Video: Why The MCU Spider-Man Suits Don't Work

It's just that it's become so obvious now that there is a mandate to keep redesigning Spider-Man's outfits and chuck several more new ones into each new movie, just so that you can sell toys. And hype based on nothing more than intertextuality. Hey look, Iron Man's gonna get his armour based on the Ultimate line of comics. Oh, Cap finally got the scales. Thor now has black chainmail. Wooo.
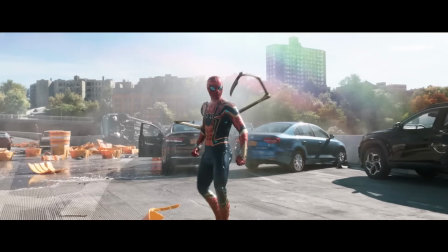And that's what brings us to Spider-Man, because no one needs multiple outfits less than old web heads.
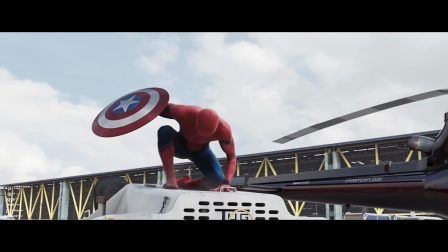In the earliest days of the MCU, Parker had a homemade suit and a Stark-made suit that was the MCU's attempt at the classic Spider-Man costume.
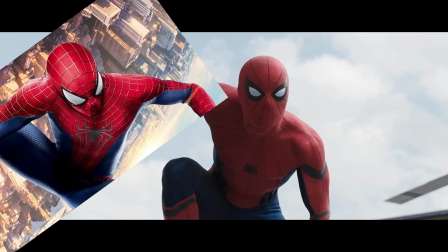Of course, it can't look too identical to the one that came before, or audiences might sniff out the fact that this is the third reboot in six years, so no raised webbing, let's give him some black stripes here and there. Why?
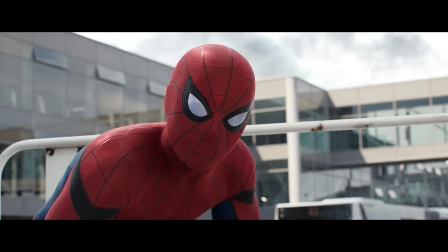Well, because why not? Actually, these lenses are incredible and I'm glad to see other Spidey media adopt it.
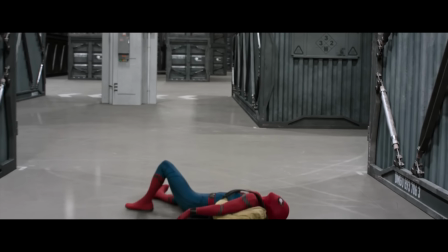Homecoming shows restraint by keeping Peter in these two outfits, but then make way for the Iron
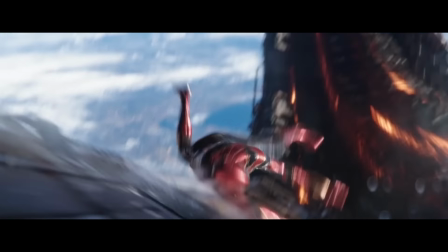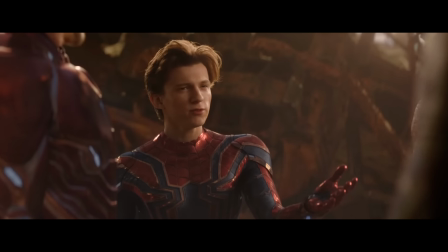The Iron Spider is, I'm sorry, it's ugly as fuck.
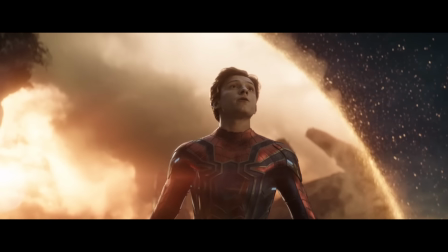The CGI on it never looks right, no doubt because they're trying to go for an agile, skin-type costume that also behaves like an Iron Man armour.
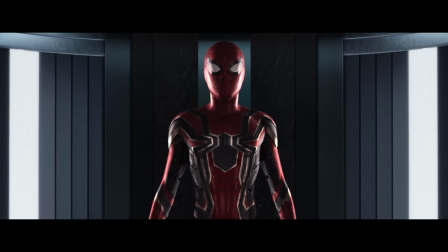These gauntlets are cumbersome and the colours have always been off. But for the two-part space adventure that is Infinity War and Endgame, it makes sense.
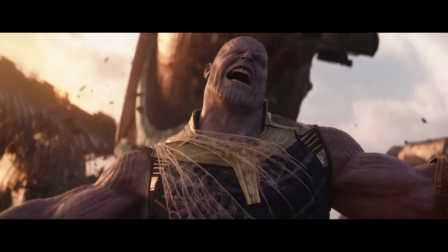I don't mind Spidey getting a new outfit for a one-off, especially when it takes him out of his comfort zone like space.
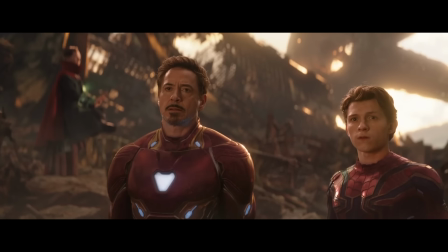It would have been kind of cool to me to see Spider-Man fighting Thanos looking like Spider-Man rather than Iron Man, but sure.
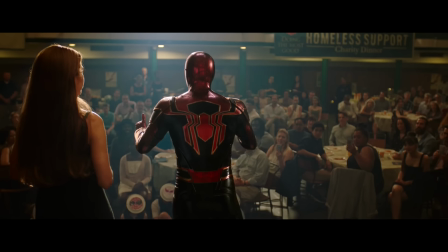The problem comes with Spider-Man Far From Home. This is also where the remarks about Iron Boy Jr. reached a fever pitch amongst the fanbase.
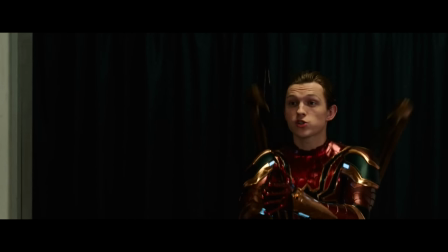I would wager that the Iron Spider outfit definitely had something to do with this.
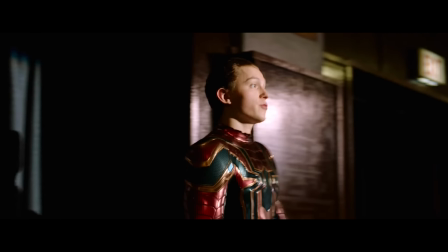He continues to wear it as a friendly neighborhood crimefighter, making full use of the spider arms and extra bells and whistles.
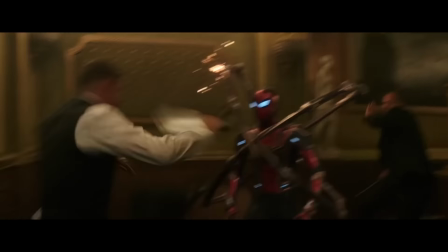And it just feels so wrong.
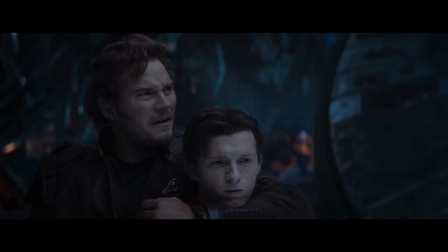Seeing him repeatedly de-nanotech his face mask is a cool novelty when he's in outer space with Tony Stark, but it's weird when he's in New York talking to Aunt May.
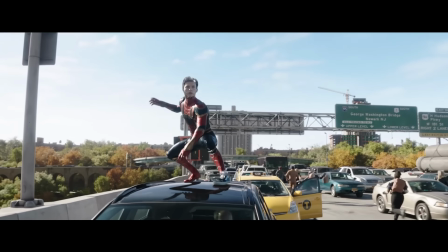I want to see Peter making his own suits, not clinging to the hand-me-downs. The Iron Spider's overlong tenure feels like a direct response to the plot hole era of film fandom.
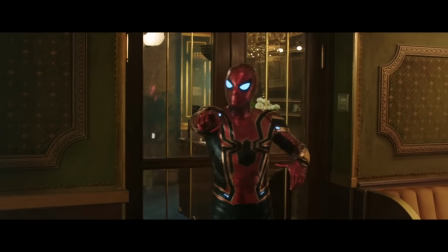It feels like it's only stuck around for so long,
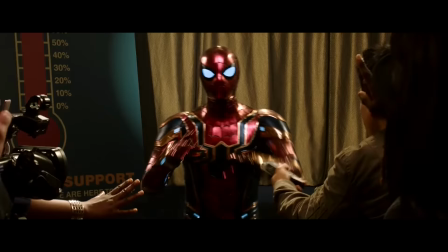because otherwise there would be ten different screen rant articles asking why Peter didn't keep it when it's clearly the most powerful suit Peter has ever had access to.
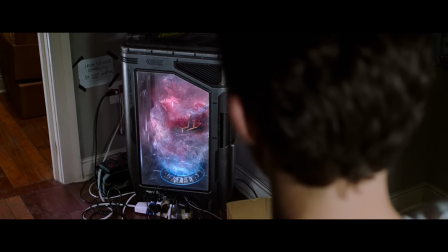I don't think anybody would really care if he threw this suit away with no explanation after Endgame. It's a special one-off suit.
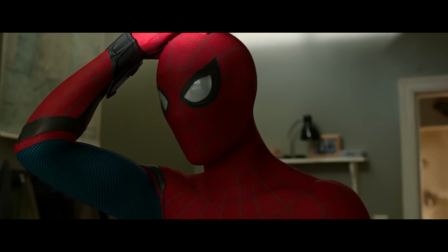Spider-Man always goes back to his iconic red and blues in the comics.
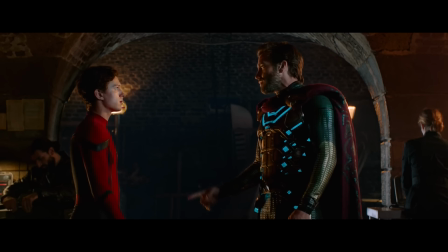So there's the Iron Spider suit, and then we see him briefly back in the Civil War Homecoming look, before getting a completely new stupid fucking costume.
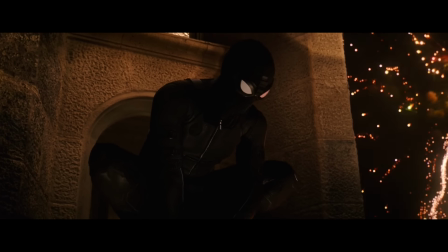The Night Monkey is a weird ode to Spider-Man Noir, without any of the context that makes that look interesting.
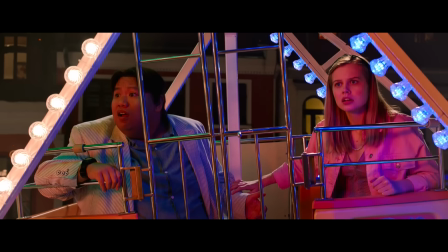And again, this suit's whole reason to exist feels like a way to paper over internet criticism.
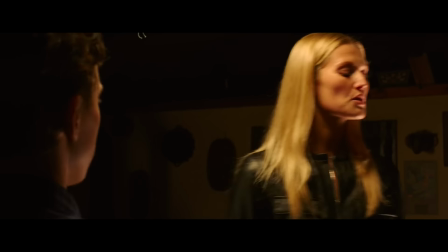He only wears it so that the general public won't cut on to the fact that he has come along on a field trip with Peter Parker's class.
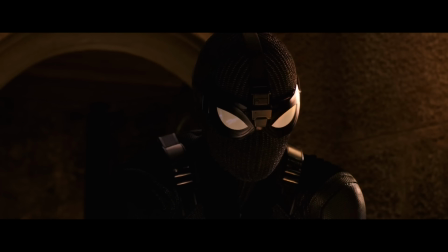This suit is meant to distract from suspicion, even though it still clearly looks like a Spider-Man suit, and Peter swings around in open view.
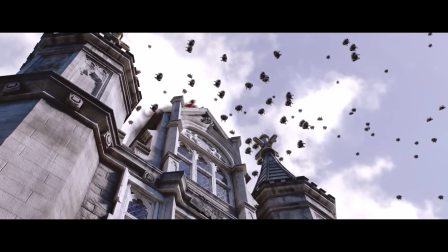He then also dons a full Spidey look in London, completely throwing the pretense that this suit was needed out of the window.
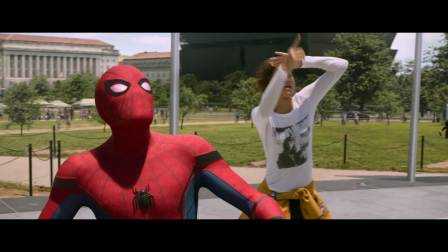I can imagine the clickbait had Peter fought crime in Europe looking like regular Spider-Man. The unforgivable Spider-Man Far From Home mistake.
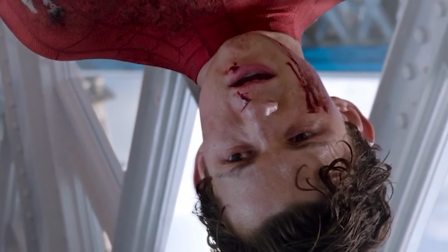What Far From Home did that made absolutely no sense? And so on. And I have to say, who gives a fuck?
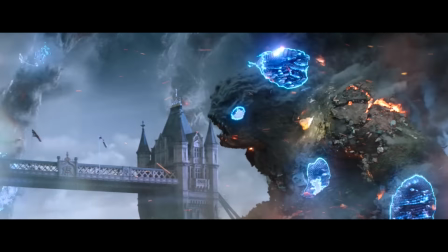Spider-Man has gone to different countries in the comics, he did it in the cartoons. It's about as hokey is no one questioning why Clark Kent looks like Superman.
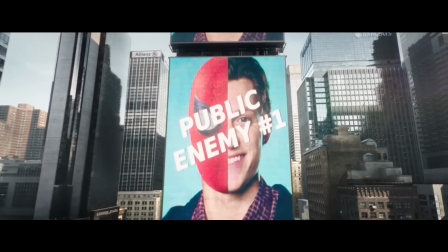Secret identities have never made a lick of sense and we love them anyway. The only suit transition that makes sense is the Upgrade suit.
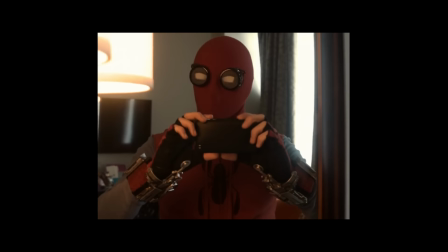It's the first suit in the MCU, aside from the Stark pyjamas, that feels like Peter's own.
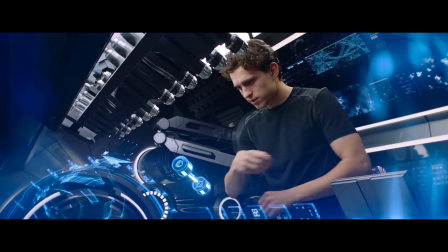He makes it using his own incredible mind, and he has access to this incredible tech not because Stark gave him a handout, but because he proved he knew how to use it when he was a dumpster diver.
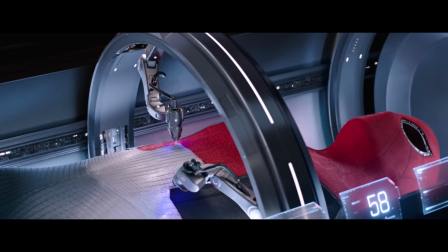So this to me feels earned. It's not a shield uniform or an Iron Man suit or something that was designed without his say-so, this is what Peter chooses to save people wearing and it rocks.
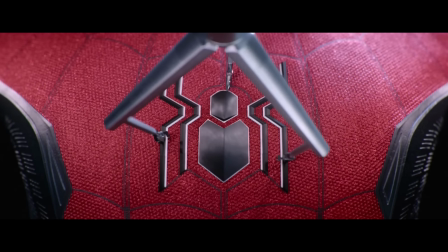As far as I'm concerned, this is the suit we should stick to for a good while.